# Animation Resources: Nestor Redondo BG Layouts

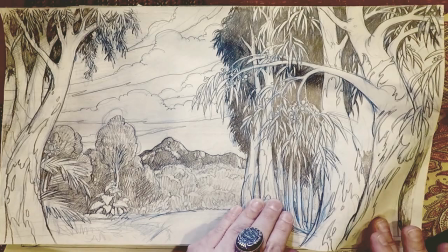503s
Look at the clouds in that one. He's giving a lot to the background painters to be able to follow.
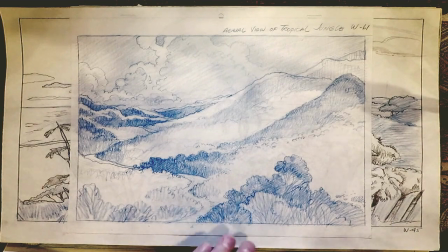511s
Aerial view of tropical jungle.
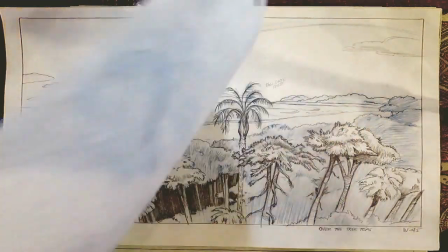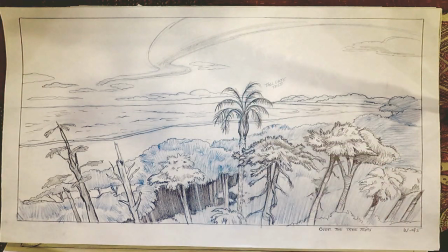519s
He's called out that this is a date palm so that they know exactly what kind of a tree it is over the treetops.
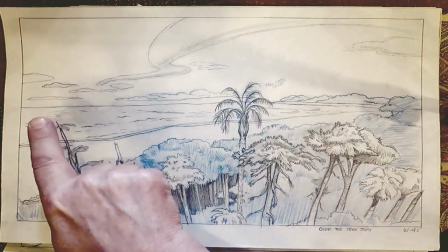525s
And again, look at the depth in the clouds, the way the swirling clouds are carrying your eye and framing the shot
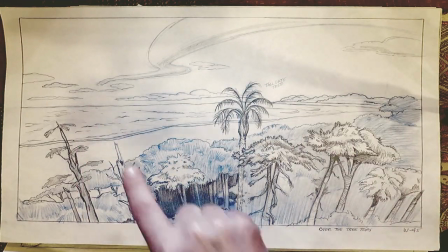533s
and leading you into the distance and then back to the forward and then up the trees again.
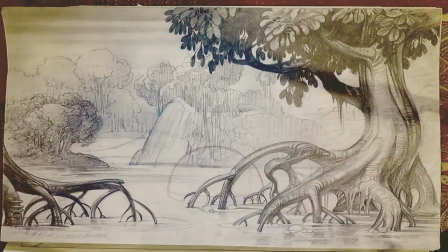539s
Great composition. This one's very interesting.
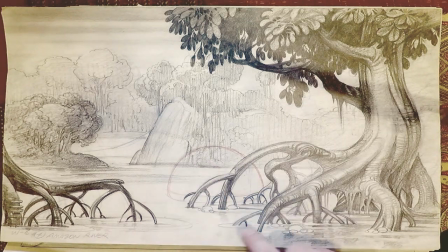544s
If you notice, he's circled a part of this. This is a swamp with trees with their roots going underwater, and he's worked out,
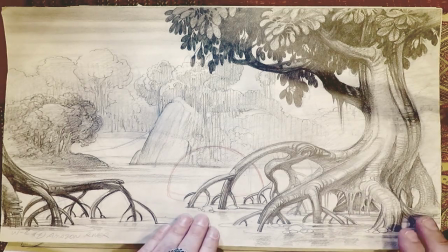554s
apparently because of the action in this particular shot, but he's worked out the
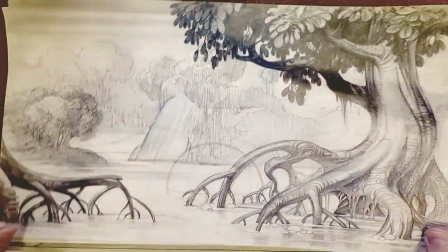560s
underwater roots, and he's indicated that this part of the tree is this part of the roots.
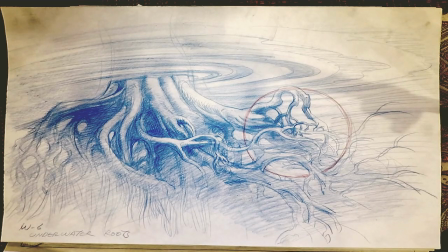569s
It's a mechanical thing or a functional thing for the production of the show, making the
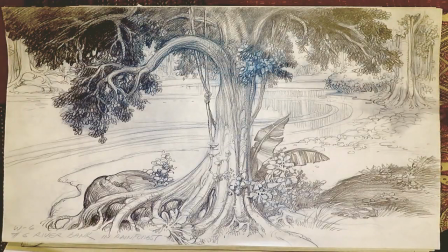577s
shot work, but it works absolutely perfectly. There's another swamp or river.
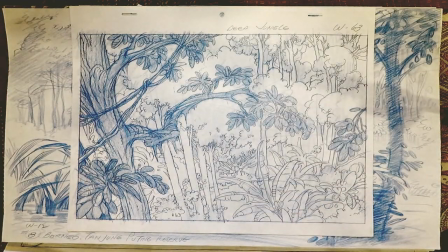589s
Down shot through the trees.
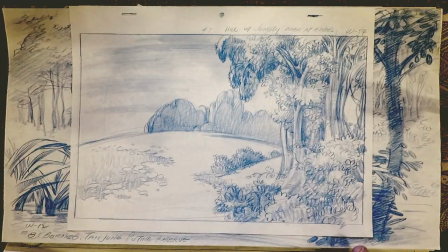595s
There's another one that's very simple but just absolutely beautiful, and
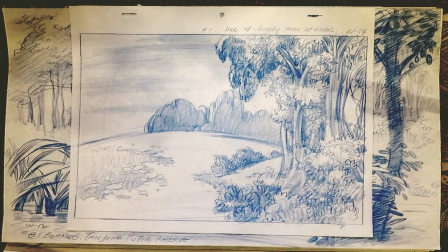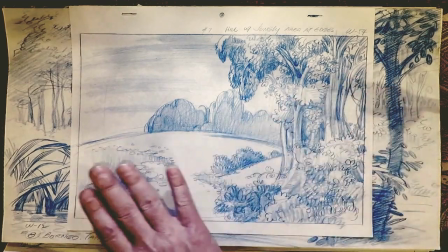603s
it's nice. He has a very organic feel, and there's never a straight line.
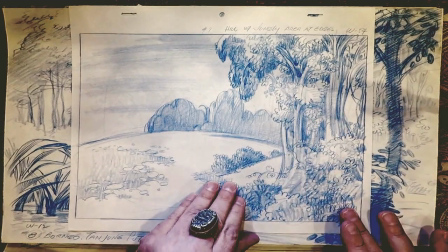607s
Everything is all subtle S curves and opposing curves.
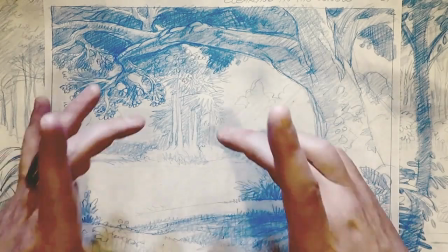617s
There's a nicely framed shot, and you can just picture the characters standing underneath the tree here.
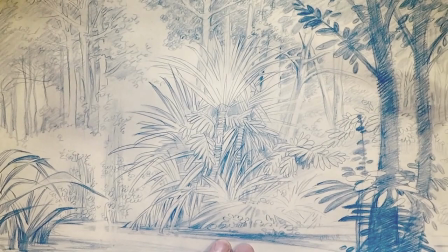627s
Another jungle shot. This is in Borneo, it says.
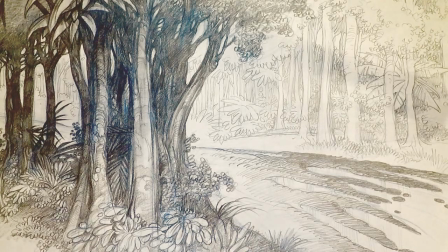635s
This is the road to the Tiki Uba Grove, so that's probably Africa.
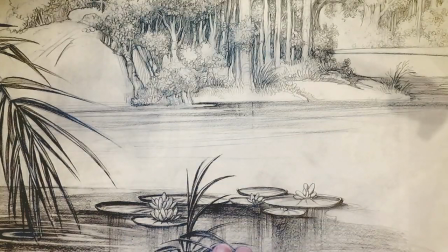644s
Amazon River, now we're in South America.
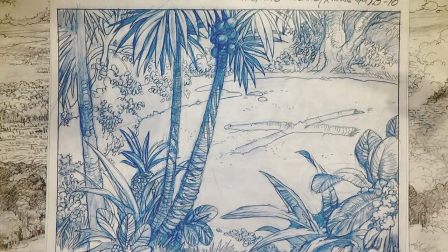647s
Look how he's called upon to know the vegetation of all over the world in this show.
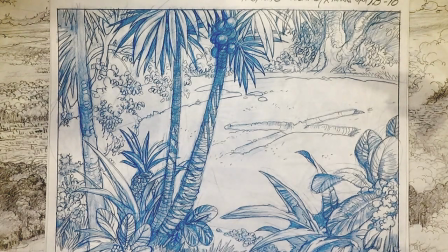654s
I mean, his encyclopedic knowledge, you could do a botanical book just out of these drawings.
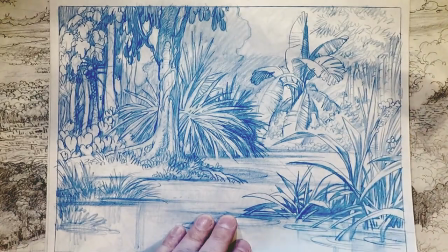665s
Another swamp. Of course, he did swamp things, so swamps were one of his specialties, I guess.
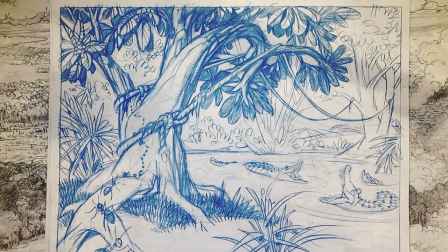671s
Here's an interesting thing. He's got a rope bridge crossing a river,
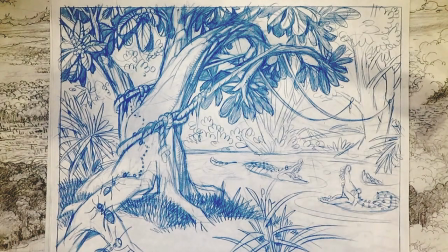676s
and crocodiles or alligators underneath taking snaps at whoever it is, and a row of ants going up the tree here.
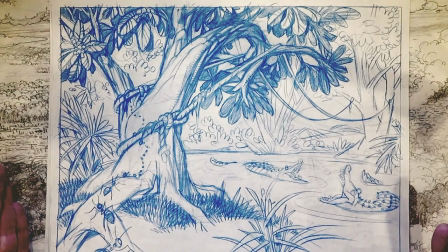685s
Now, he had to figure when he's doing his background layouts, they aren't just layouts of a background,
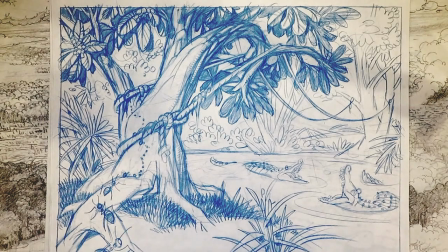692s
they're actually designed to be a stage for the characters to perform on.
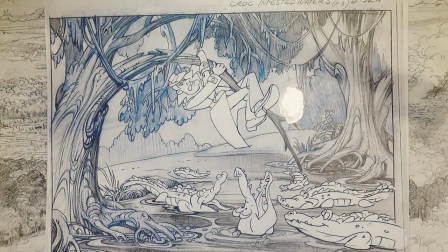697s
So he actually did a mock-up here to show how the character would work with the background.
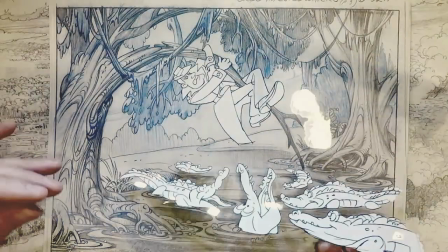708s
So there is the background, and there's how the characters interact with the background.
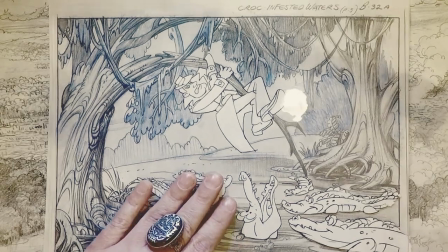715s
Hopefully that's not reflecting too much.
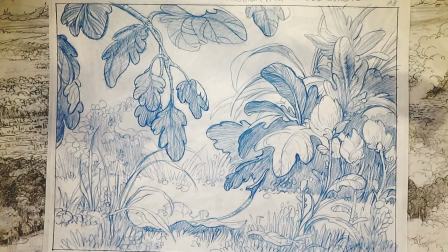720s
Not only is he a master of perspective, he's a master of scale. Here he's on the ant's eye view. He's in a bug jungle is what this is described as.
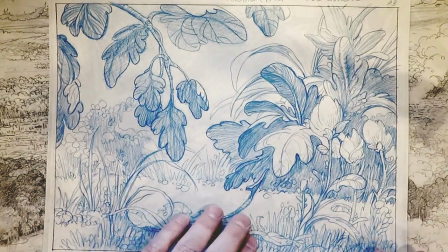732s
So he's going down into the very tiny foliage and turning that into a landscape of its own.
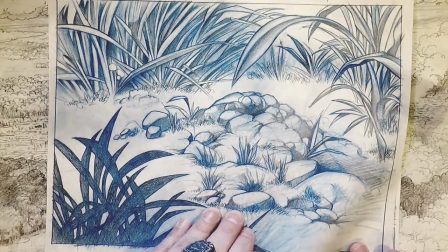738s
There's the ant hole. Now all this has to be rendered and sold as a drawing.
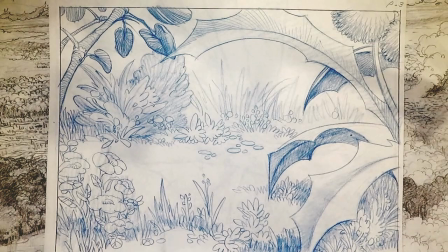746s
Another bug jungle.